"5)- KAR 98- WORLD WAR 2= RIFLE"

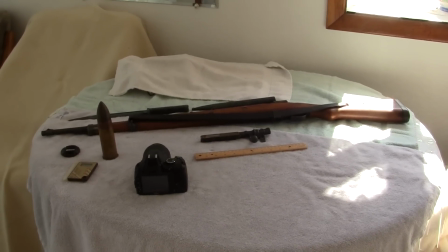0s
Now the next thing I'm going to do, and the light is not very good here, but you noticed,
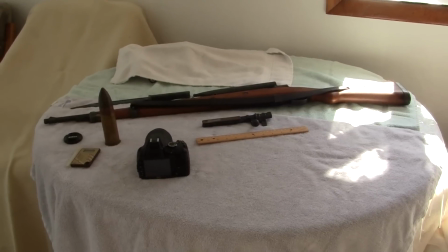5s
and I'm gonna show you what I do without thinking, and how to capture a good video.
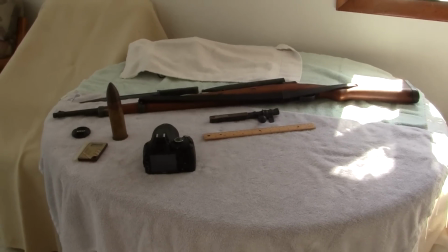13s
And of course, everything I do, I make it up on the moment. If this isn't a very good video, well, I'll just pitch it, restart it.
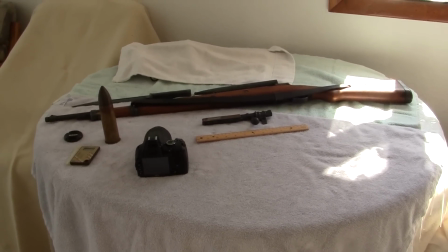21s
I usually don't do that unless there is some noise next door, like some asshole starting up his lawnmower for the first time in 30 years,
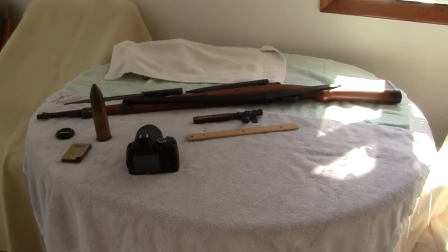28s
right when I'm making a video, or some other kind of, stupid thing.
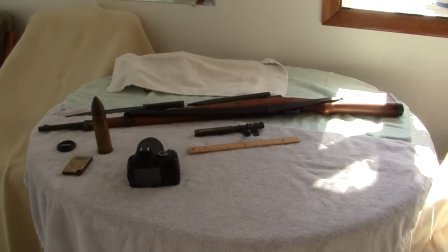34s
But what I have now is I'm showing you the whole rifle as the way I see it.
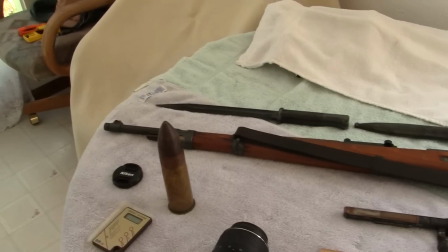43s
Now, when you're placing an object, like I said, you want, and I'm going back and forth and showing you the whole thing,
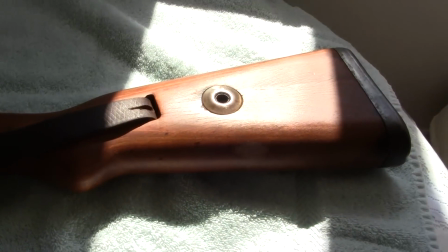51s
because it's annoying as hell if you're just sitting here going, and this rifle, and oh, isn't that rifle?
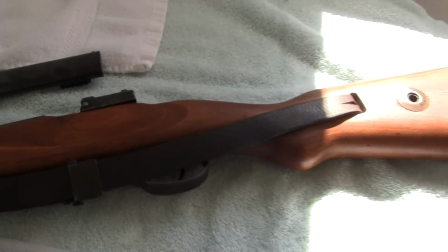57s
God, that rifle, just look at that, it's so cool, and you don't want to do that. You want to have things
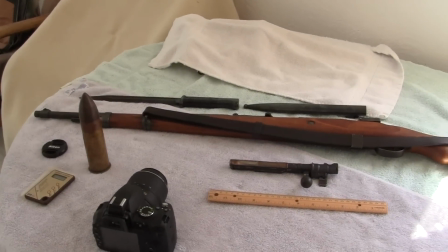65s
where pretend you are the viewer from somewhere else.
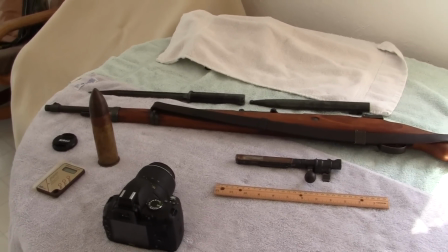71s
And chances are, if you can make a viewer that doesn't understand English or doesn't understand your language, whichever language that is,
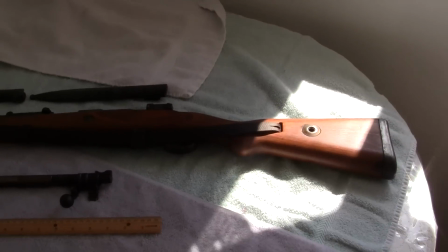80s
if you can make them understand the video without speaking, then you're doing a good job.
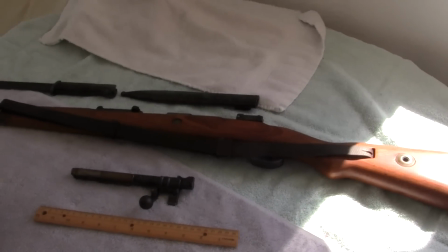88s
Now, I have no film training. I have no camera training. All of this I found out by myself.
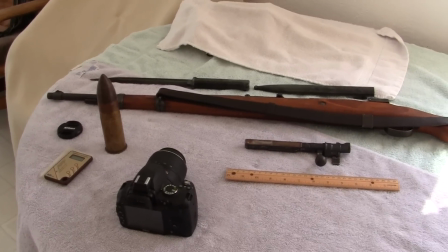95s
I tend to be good at it for the main reason that I have 18 million views and people like what I do.
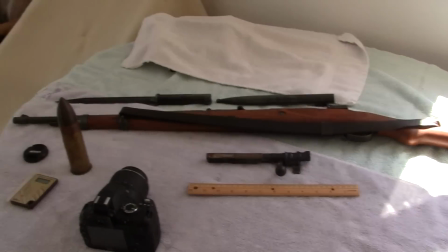103s
And I do this like I'm breathing. Anyway, now I showed you how I lay out this object, this long object.
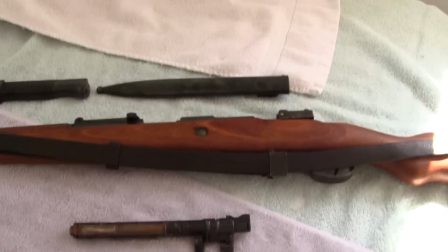112s
The next thing I want to do is I want to have things in order as far as if the rifle is going across like right here,
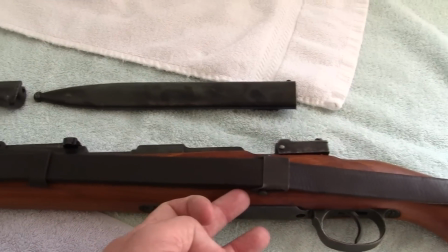120s
this probably should be up there to make it look
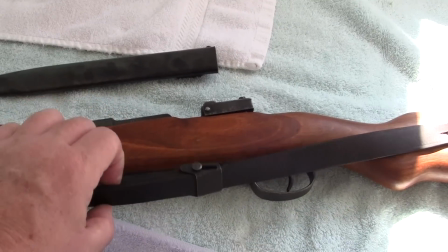125s
just more interesting than having it all hanging around right there.
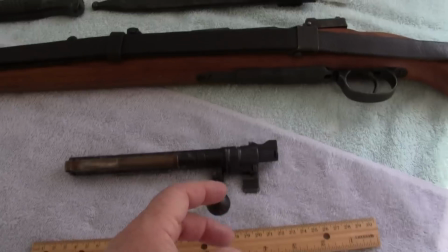129s
It doesn't have to be perfect. The next thing is if you have the bolt here, you don't want the bolt to be looking like that.
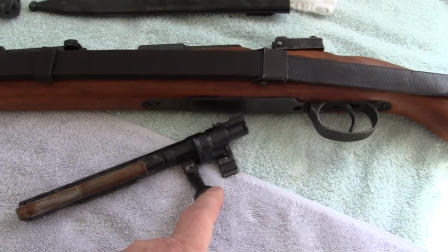135s
You don't want any other object to be covered up by
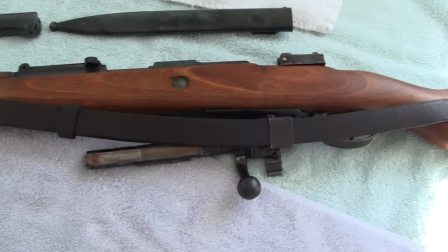143s
the from what you're trying to show. Because see, the viewer's going, God, I wish I could look at that bolt.
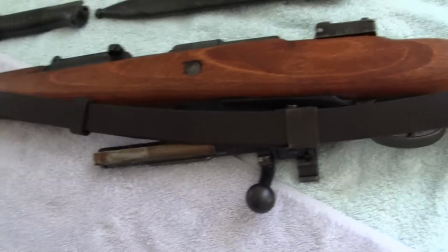150s
And they're looking this way, and they're looking at the screen this way, and they're looking like this, and they can't see shit.
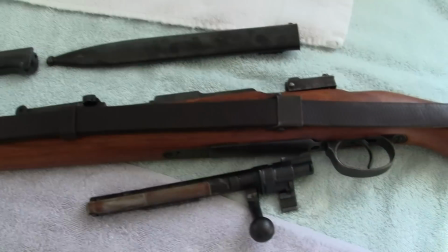161s
So that's one thing. You want to have everything so it can be seen, which means it's not touching.
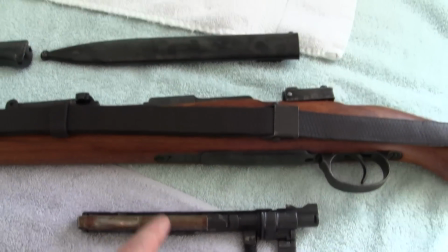169s
It's just so that you can see it. Now, when you look at an object behind the main object,
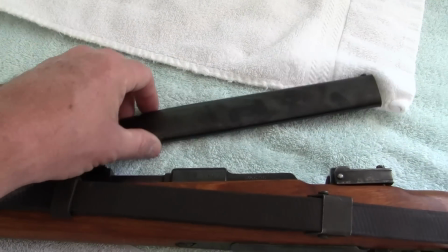174s
I like to keep them in order so they don't look like that,
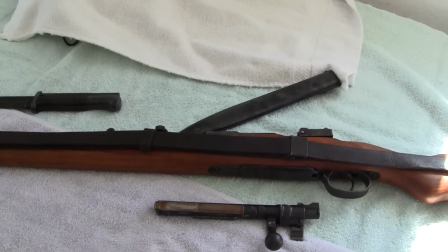179s
because your viewer is trying to go, man, all right, if I look at the TV like
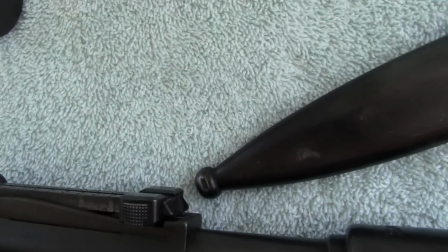184s
that, can I see it? No, I can't see it, damn it.
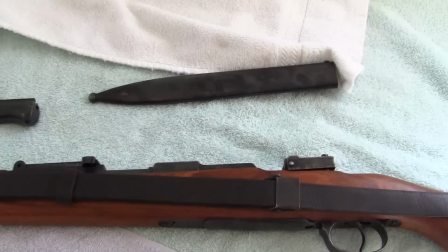187s
And then I don't want to watch it again. So you want to put it so that your objects are in the screen here,
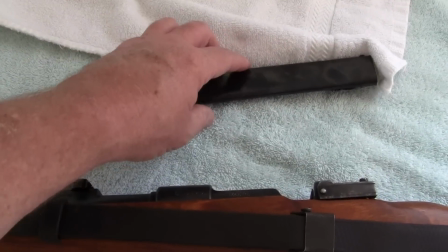195s
but not too close.
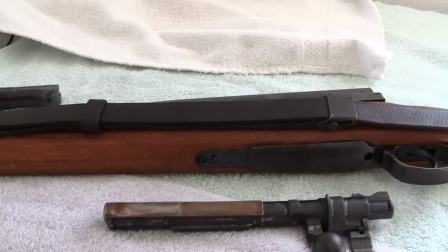197s
Even like that, if you happen to go down like this and you're showing somebody part of the gun, then this is covered up.
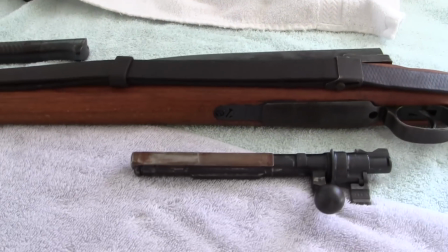205s
And that's really annoying to the viewer.
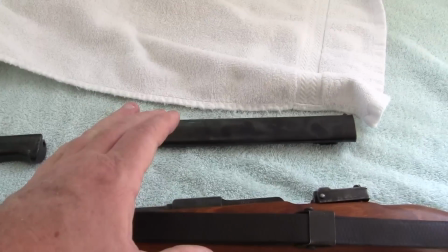208s
So you want to keep it so that it's either in the shot or out of the shot and lined up.
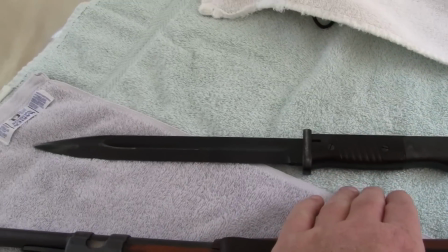216s
Same with your, say, your bayonet here.
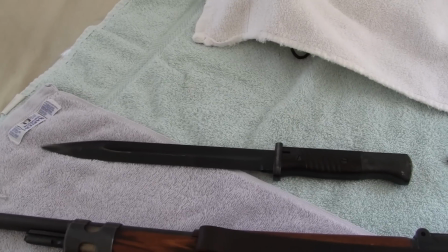222s
Now on the bayonet, I'm just giving you my tips, and I know I'm rambling, but I got the day off, so fuck it.
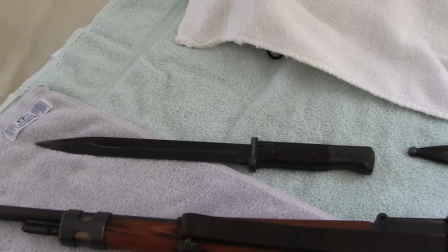231s
Over 50, I got all my hair, and I don't give a damn anymore. Alright, enough about me.
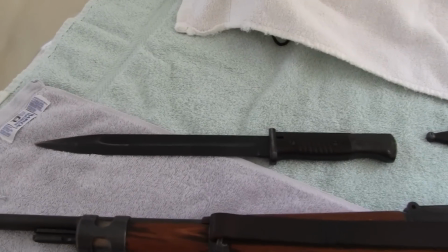239s
Another thing is the sense of scale, size. Alright, if someone were to come along and look at this real close, how big is it?